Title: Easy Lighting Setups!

Tea. New background. And my first sponsored episode. So yes, like I said before, this is my very first sponsored episode, which I'm super excited about. So big thanks to Cape Backdrop for sponsoring this episode and for sending me this sweet backdrop, because we're gonna talk about lighting today. So lighting is absolutely everything when it comes to film and photography. In fact, it sets the mood and the tone of your scene. And if you wanna go really meta, it can actually be an extension of the character in that scene. So whether they're scared or they're sad, oftentimes lighting will set that tone or mood. So enough of me talking, we're just gonna get straight into it, and I'm gonna show you different lighting techniques, what they evoke, and how you can use them in your setup.
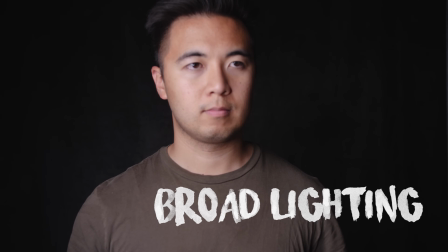Let's go. So the first lighting setup I want to talk about is called broad lighting. And what that means is that the light source is facing in the same direction as the camera towards the subject.
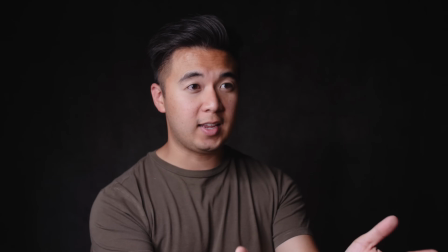So for example, in an interview, if I'm looking at the interviewer and the camera's facing towards me,
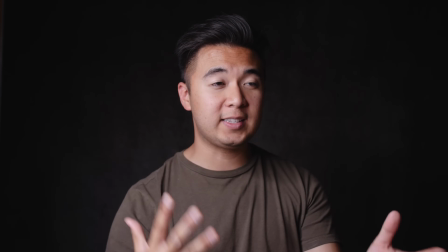the light source should be over here filling most of my face and creating a little bit of shadow. That's called broad lighting.
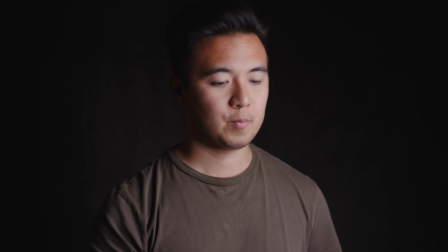Short lighting is the opposite, is when the light source is opposite the camera.
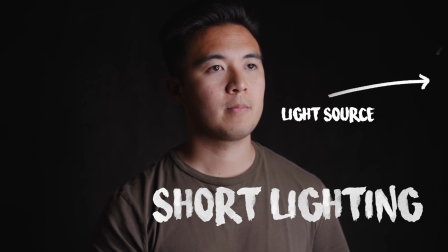I actually prefer short lighting because it adds a little bit of drama. It also refines the shape of the face of the subject, and it just looks cool. Now, broad lighting is usually associated with light-hearted things. Short lighting adds a little bit of drama because of the shadow it creates on the face, giving a little bit more of a dramatic feel.
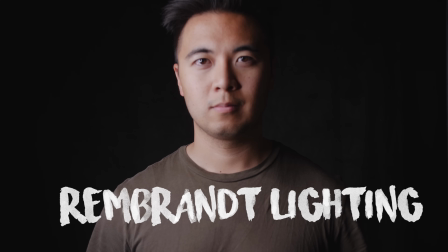Don't know why I did this. The next lighting setup is called Rembrandt Lighting, which is actually my favorite type of lighting amongst many other filmmakers.
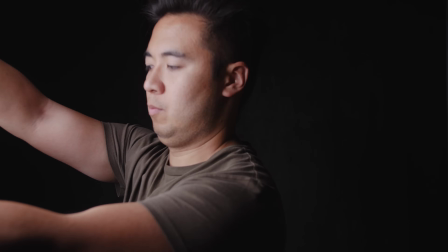To achieve this kind of lighting, all you have to do is place your light setup at an angle so that it shapes the subject's face with light and shadow, and also creates this really cool triangle on the opposite side of the face. If you have a constant light source like a small LED panel, just move it around until you see that triangle. Push it closer, pull it farther out to soften the light, but that kind of lighting is very pleasant and just looks oh so pretty.
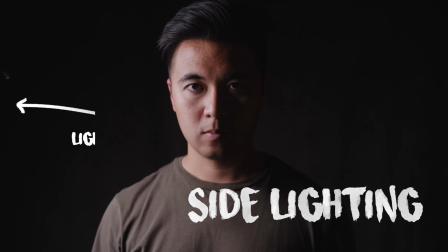The next setup is called side lighting, where the light source is lighting up one side of the subject's face. It's not so much used in documentaries, but really more for narratives, especially if you're trying to light up a mysterious character in a scene, or if you want to add some suspense or drama. But if done right, it can look really cool. The next setup is called an overhead lighting. Now this lighting can achieve two things.
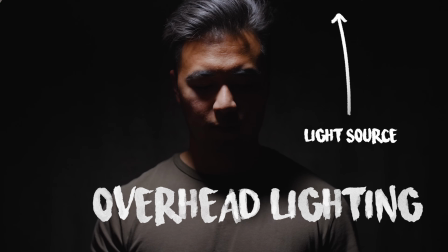One, it can actually simulate a stage light, like if you're on a stage, but the other effect is that it can actually give your character some mystery. Ooh. Mysterious. The next setup is the opposite of the overhead, and that's uplighting.
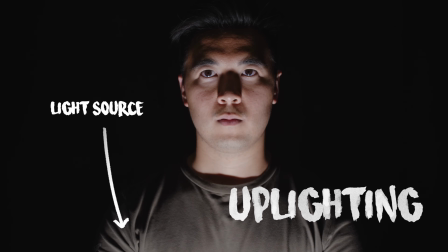Now, this setup, you probably already guessed it because you've seen a lot of movies, can be associated with a lot of horror films or suspense films, especially if you're lighting a character who's the villain or a bad guy in the movie.
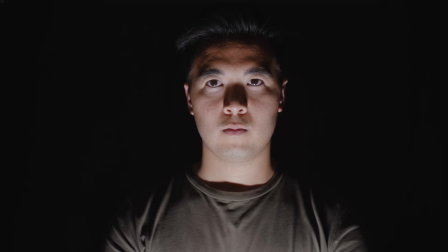The way the light shapes the face just makes it so weird and ominous, and you just don't feel good. You don't feel right. I'm tired. No, I'm not. The next setup is called backlighting, which is one of my favorites, and that basically means the light source is behind the subject,
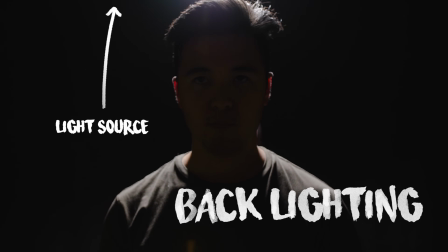often above, creating this cool silhouette, and you see this outline of the subject's body.
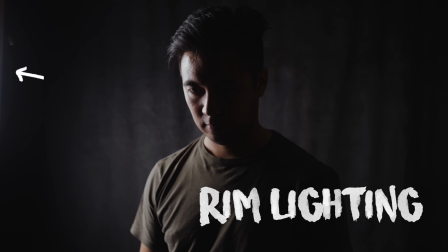The next type of lighting is called rim lighting, which is pretty much the same as backlighting, except it's off to the side. Both backlighting and rim lighting produce the similar effect where you kind of keep the subject a mystery, or if you're shooting a music video, you're trying to do something artsy and dramatic and all that stuff. And that's it. Well, hopefully that was helpful to you guys. Go ahead and try out these lighting techniques and let me know how you do. Big thanks again to Cape Backdrop for sponsoring this episode and for also sending me this sweet backdrop. If you guys want to go check them out, go to capebackdrop.com, and if you put in the promo code SD15, they'll take off 15% off your entire order.
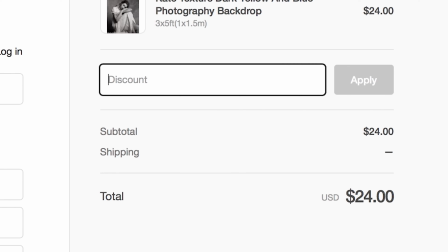Just browse through their products, go to the checkout, type in SD15, and you're good to go. You're welcome. What else am I forgetting? Instagram, Twitter? See you there. See ya.